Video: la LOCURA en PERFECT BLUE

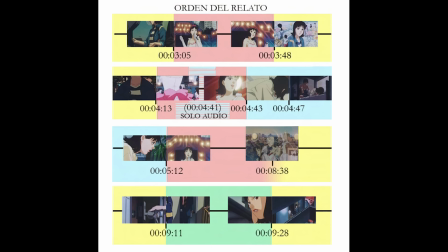(4:09)
En tan solo 10 minutos hemos sido bombardeados con información y confundidos por el orden del relato.
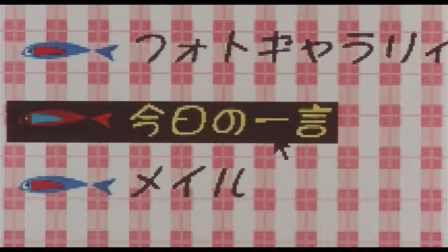(4:15)
Y eso nos deja algo desbordados como espectador. Con nos está poniendo en la mente rota de mina desde el primer minuto, desordenada,
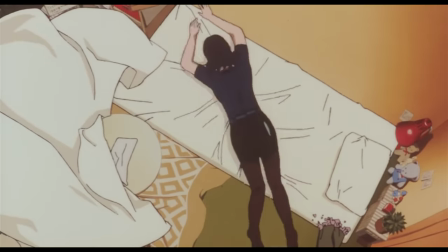(4:22)
confusa e intensa donde se mezclan muchas vidas en una sola persona.
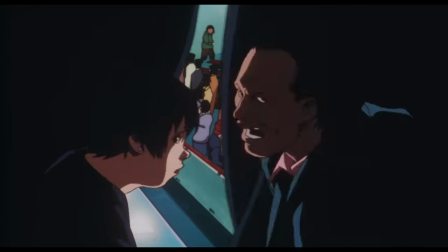(4:27)
Pero hay un detalle más en esos primeros minutos del metraje. ¿Cómo conecta cada uno de esos relatos?
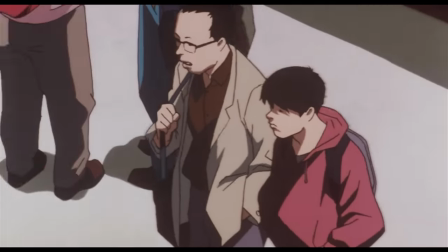(4:33)
Existe una continuidad en los gestos que hace cuando transiciona en las historias. Fijaros, aquí con el gesto de la mano pasa de su rutina al escenario.
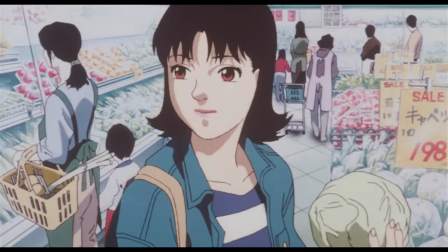(4:41)
O con este otro, el movimiento de cabeza cuando baila sirve para llevarnos de vuelta al supermercado.
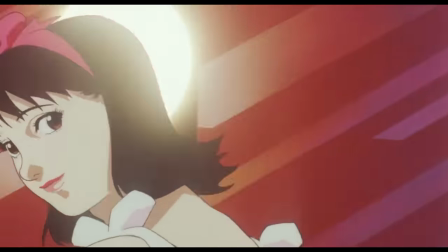(4:47)
Y luego aquí, cuando se desploma sobre la cama.
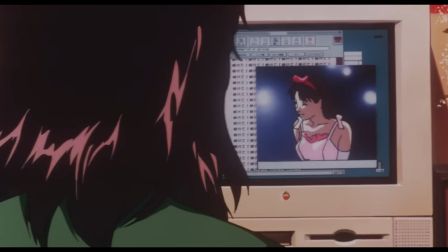(4:49)
Al conectar por gestos las realidades, se refuerza la idea que os mencioné de que son distintos personajes, pero en el mismo cuerpo.
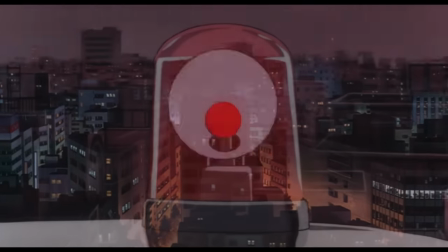(4:57)
El cine de Kong se caracterizó por la visión tan particular que tenía del tiempo. Para él es un todo en el que se mezcla el pasado con el futuro y con el presente.
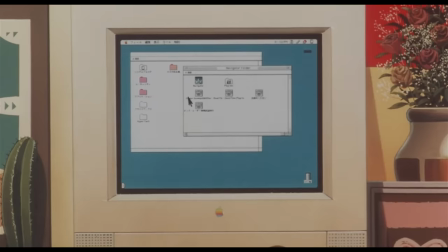(5:06)
Ah, y una cosilla. Perfect Blue fue profética.
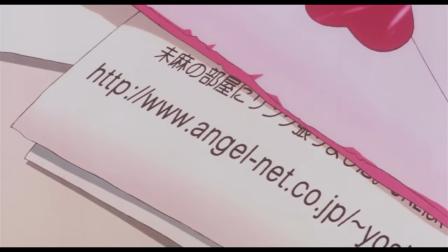(5:08)
Mima navegando entra en la habitación de Mima, una página que le recomendó a un fan, y es una especie de diario que cuenta lo que hace y piensa a la chica.
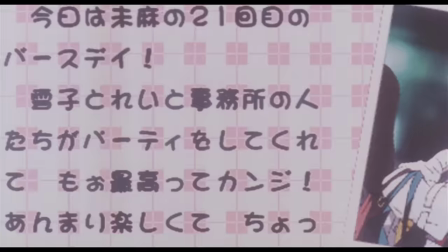(5:16)
Lo que al principio le resulta curioso y gracioso se vuelve perturbador cuando se da cuenta de que el blog está desvelando muchos aspectos de su vida privada.
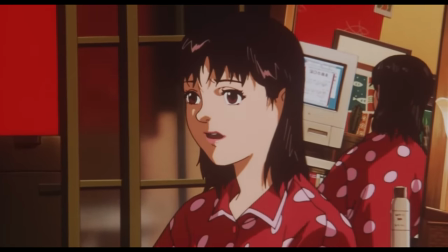(5:24)
Alguien la starkea. Cuando es consciente de ello es cuando vemos la escena del espejo. Vamos, que está teniendo un brote de despersonalización, aunque esa no es la primera vez que le pasa.
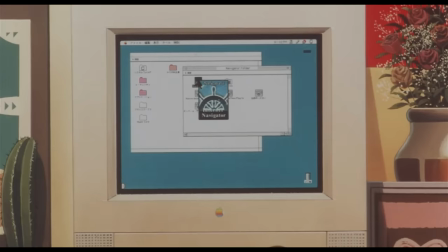(5:34)
Cuando desempaqueta la caja, se ve reflejada en la pantalla. Es como un aviso de los peligros psicológicos que esconde el estar conectado.
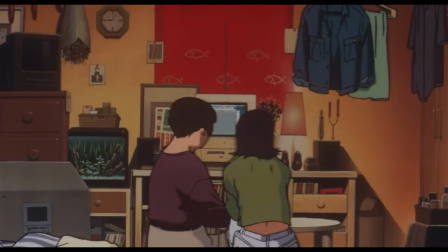(5:41)
Ay, decírselo al chocas. Total, que esto es algo que me llamó mucho la atención en esta animación que es del año 97.
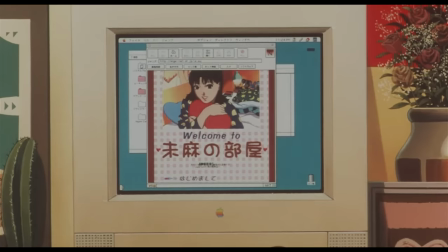(5:47)
Internet no era algo de uso común, la gente no lo había incorporado a su cotidianidad,
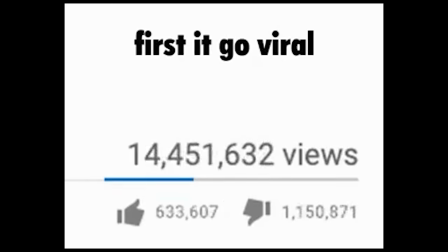(5:51)
las redes sociales no existían y no se sabía el impacto tan bestia que iba a tener sobre nuestro mundo.
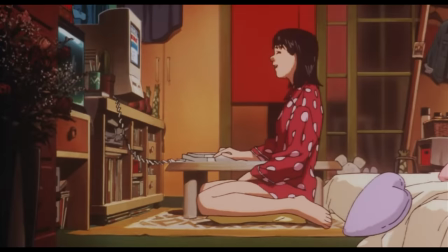(5:57)
Por eso, esta escena me resulta casi profética.
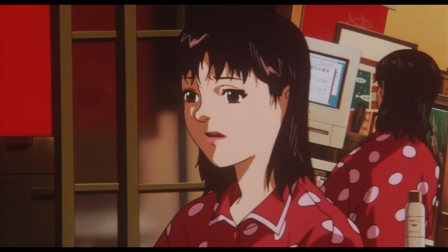(6:00)
Un adolescente frágil, metida en su habitación, leyendo comentarios que acaban mermando su amor propio, Dios, son nuestros días.
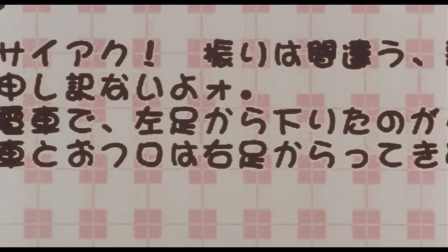(6:07)
El acoso digital o el stalkeo como el que sufre Mima nos habla de otro peligro contemporáneo,
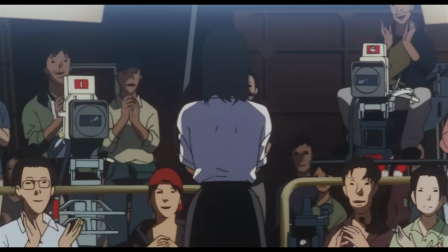(6:13)
la falta de privacidad y que miles de ojos te observen y te juzguen de manera totalmente anónima.
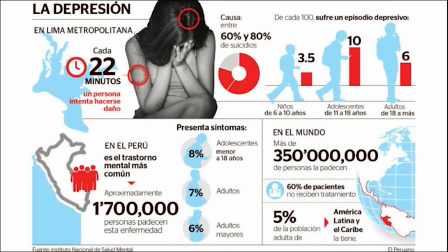(6:18)
Es muy posible que el incremento de menores con depresión tenga que ver con su exposición en redes.
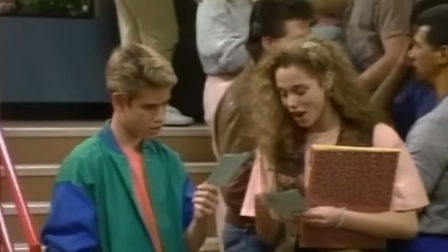(6:23)
La popularidad que antes se medía abstractamente a través de rumores de pasillo, ha pasado a cuantificarse en números precisos.
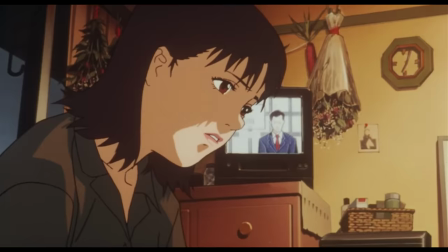(6:31)
Y eso, a los que no llegan a las tres cifras, les lastra. En fin, que este no sería el problema que tiene exactamente Mima, que goza de mucha popularidad.
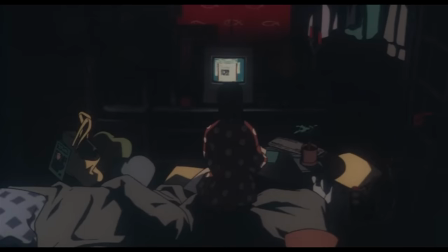(6:39)
El tema es que leer el blog que alguien escribe de ella la hace sentir incómoda, insegura, observada, pero sobre todo, juzgada.
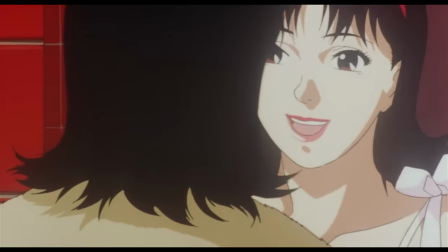(6:46)
Esto la lleva a que se cuestione sus decisiones y que empiece a dudar sobre cuál es la Mima que debería ser.
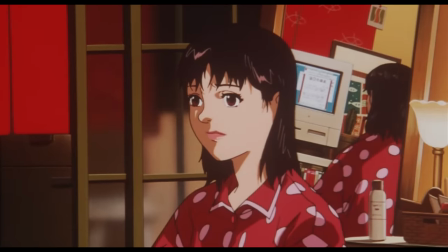(6:51)
Su personalidad empieza a quebrarse. Por eso tenemos lo del espejo en su reflejo.
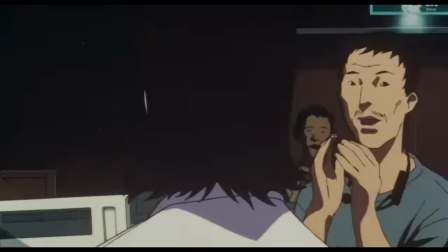(6:56)
Está empezando a desdoblarse. A partir de ese momento entrará en una espiral de confusión que la llevará a desarrollar una serie de trastornos.
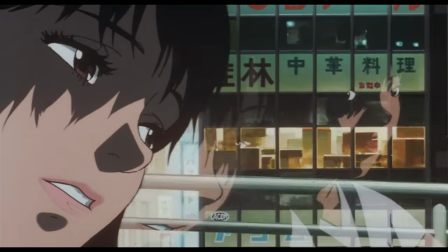(7:03)
Mima empieza a tener una percepción alterada de la realidad. En ocasiones se ve a sí misma fuera de su cuerpo y otras veces no distingue lo que es realidad de ficción.
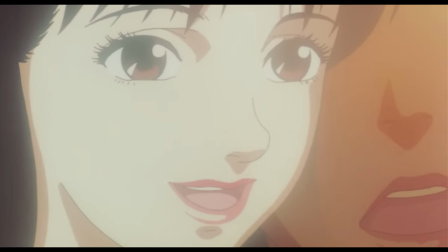(7:12)
Ese fenómeno se conoce en el lenguaje médico como despersonalización, y es cuando uno se siente física o mentalmente separado de uno mismo.
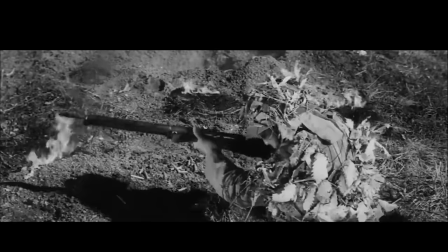(7:20)
Algo que experimentan algunos soldados tras ejecutar órdenes poco éticas.
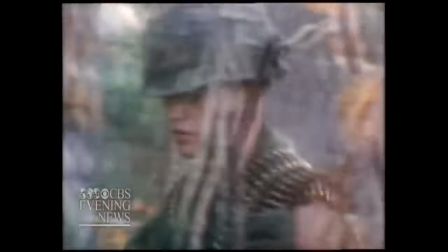(7:25)
Es una especie de mecanismo de defensa ante situaciones de estrés o crueldad extrema.
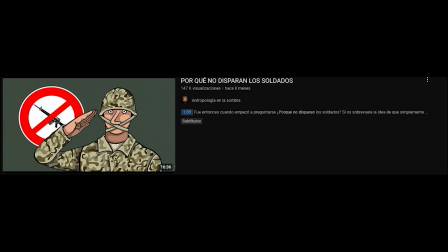(7:30)
Hace un tiempo en el canal de Antropología hice un vídeo titulado ¿Por qué no disparan los soldados? donde hablo de cómo el ejército
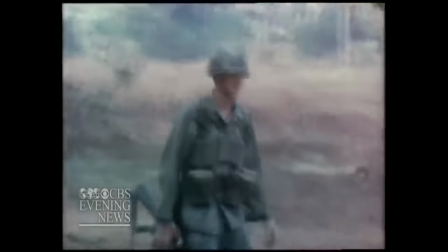(7:36)
de los Estados Unidos adoctrina a sus soldados para que se den estos episodios de despersonalización.
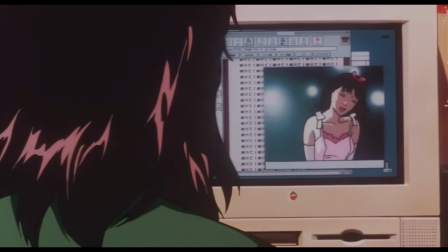(7:41)
Pero continuemos con Perfect Blue. En Mima podemos ver que va a tener un brote porque siempre que aparece su yo idol,
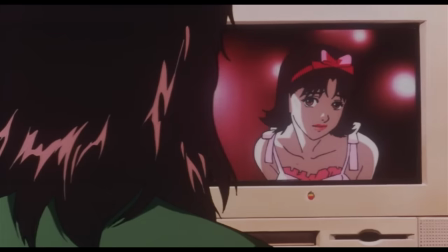(7:48)
antes tenemos una escena en la que se ve reflejada en el espejo o sobre una pantalla.
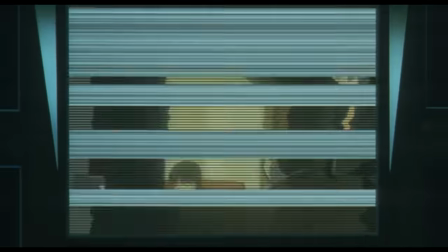(7:52)
El trauma que desencadena ese trastorno es la prolongada exposición a las cámaras y
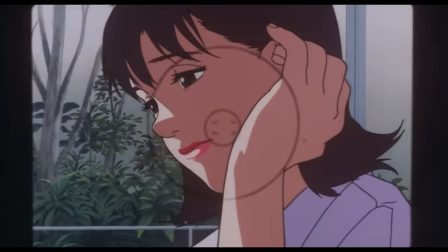(7:57)
la confusión que la genera el verse desdoblada constantemente en el cine y en internet.
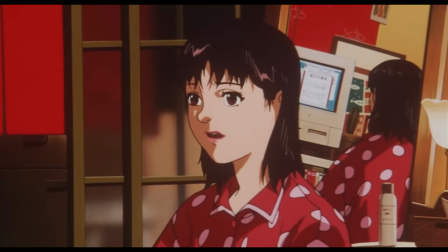(8:02)
Recordad que su primer quiebre es cuando descubre el blog que finge ser su diario.
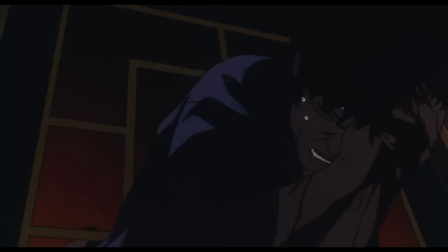(8:07)
A eso hay que sumar los ataques que sufren las personas cercanas a ellas,
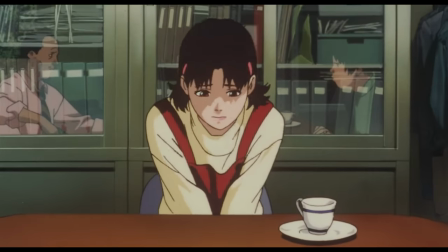(8:10)
que junto al acoso que recibe por parte de los productores y sumados a la presión mediática por el cambio de trabajo,
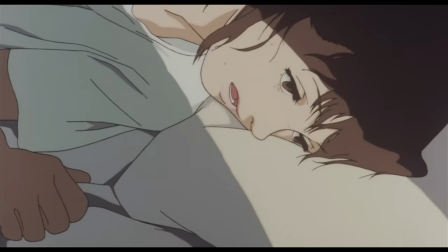(8:17)
la genera un trastorno de estrés postraumático.